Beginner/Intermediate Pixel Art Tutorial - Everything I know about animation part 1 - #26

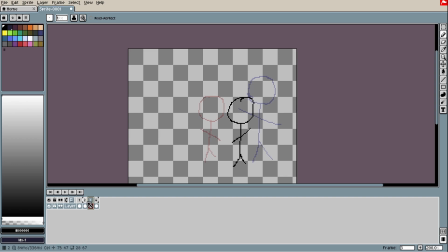8:15 But this might be a little bit distracting for some people. Not everyone uses the onion skin.
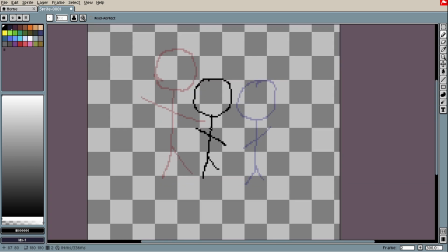8:25 Before we continue, there is a really important part of animation, that is the how clear something it is transmitted. Usually on animation you have a lot of exaggeration in order to make an action being clear.
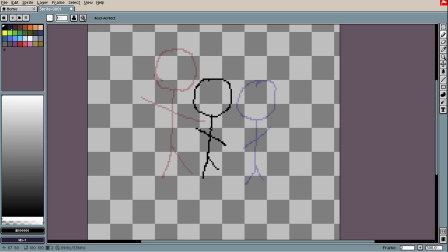8:43 So this exaggeration is usually very good to turn any action more comprehensible for the viewer.
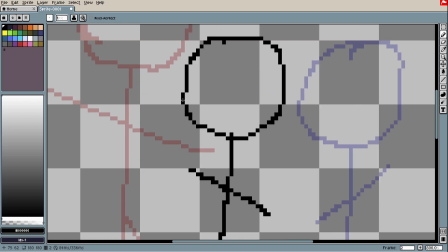8:52 I will just say a lot of concepts that is used on animation.
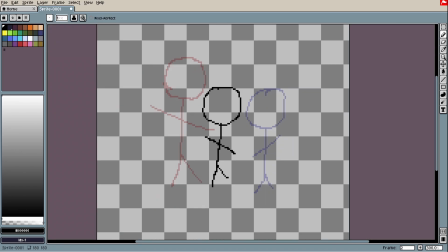8:57 First one and the most classic one is the squash and stretch.
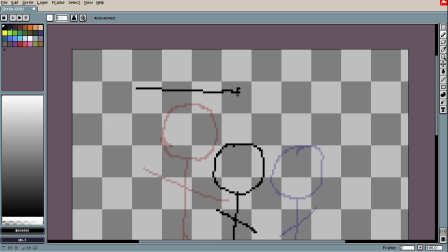9:02 So when something is either change the velocity, mainly accelerating or deaccelerating, their bodies will be deformed in order to transmit that feeling of movement.
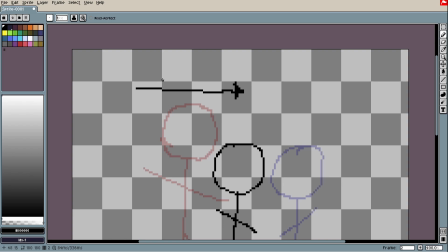9:19 As I said, exaggeration is a really important tool, and you have something moving, accelerating in a certain direction, following the Newton's law.
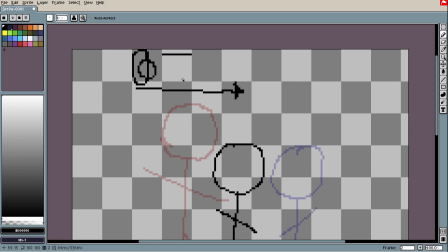9:31 Part of their body will suffer from inertia, but their mass should be preserved. So, in order to transmit that idea, so actually the body will be stretched in the direction of the movements.
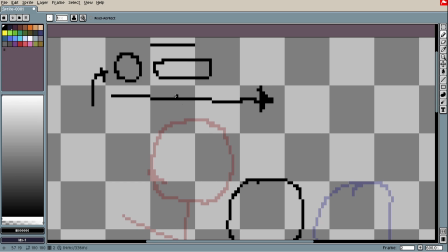9:49 If something is moving vertically, their body will stretch vertically. If something is moving horizontally, their body will be deformed horizontally. And when this body that is accelerated deaccelerate, as I said about the same law is applied.
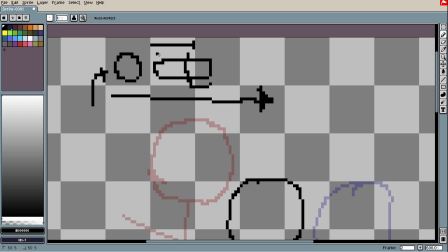10:09 So the first part of the body will stop, but the rest will keep going, and their masses should be preserved. So actually, they squash in the opposite direction of their initial movement.
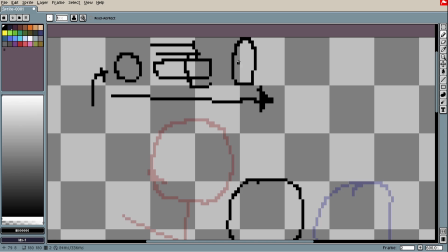10:25 So if something is moving horizontally, their body will be squashed vertically and vice versa.
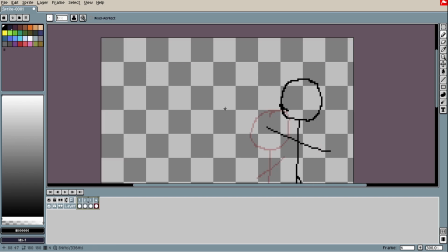10:33 The most used example is a ball that jumps and falls.
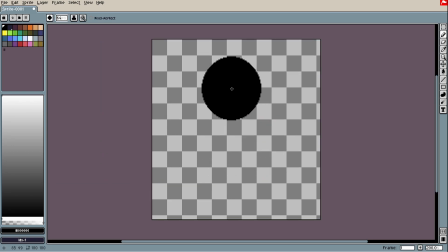10:38 For example, this one will fall.
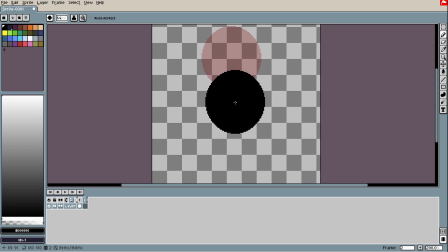10:41 In order to make this believable, I need to squash the body vertically.
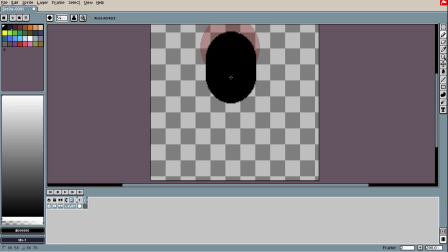10:49 That is where accelerating.
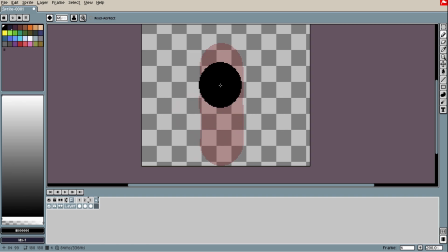10:53 And when this ball falls and hit the ground, this part will stop, but the rest will continue.
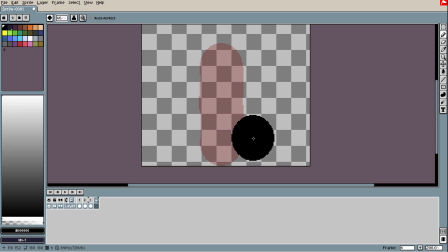11:00 So actually it will squash sideways.
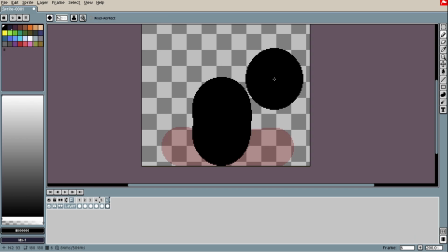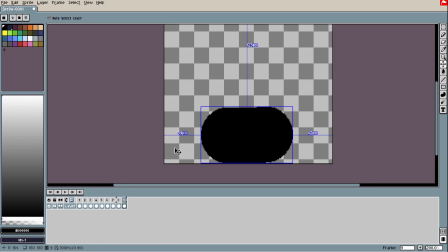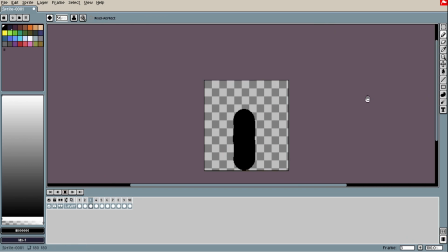Yeah, so here is an attempt of to show you how this works. So the ball fall and stretch vertically.
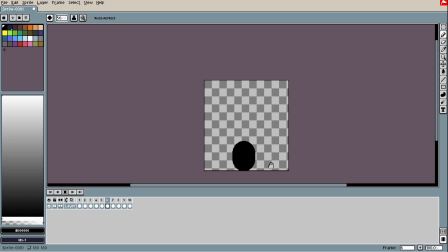11:29 Hitting the ground, it squash and expands horizontally, and it prepares to jump again. When it jumps, it also stretch, and in the middle of the air,
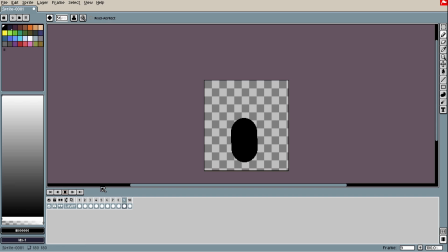11:42 when it deaccelerates, it squash once again. We also have the principle of anticipation.
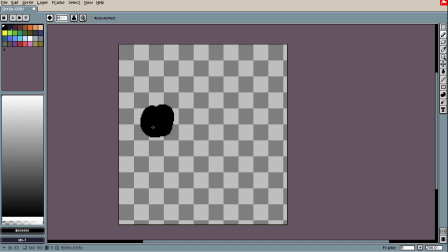11:49 When you have, for example, one keyframe such as this one and the other one such as this one,
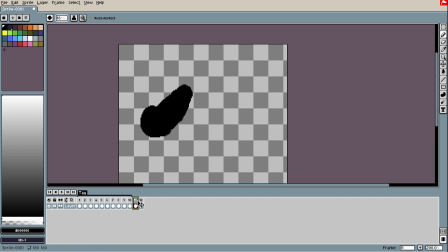11:57 as I said in animation, the exaggeration is a really important thing.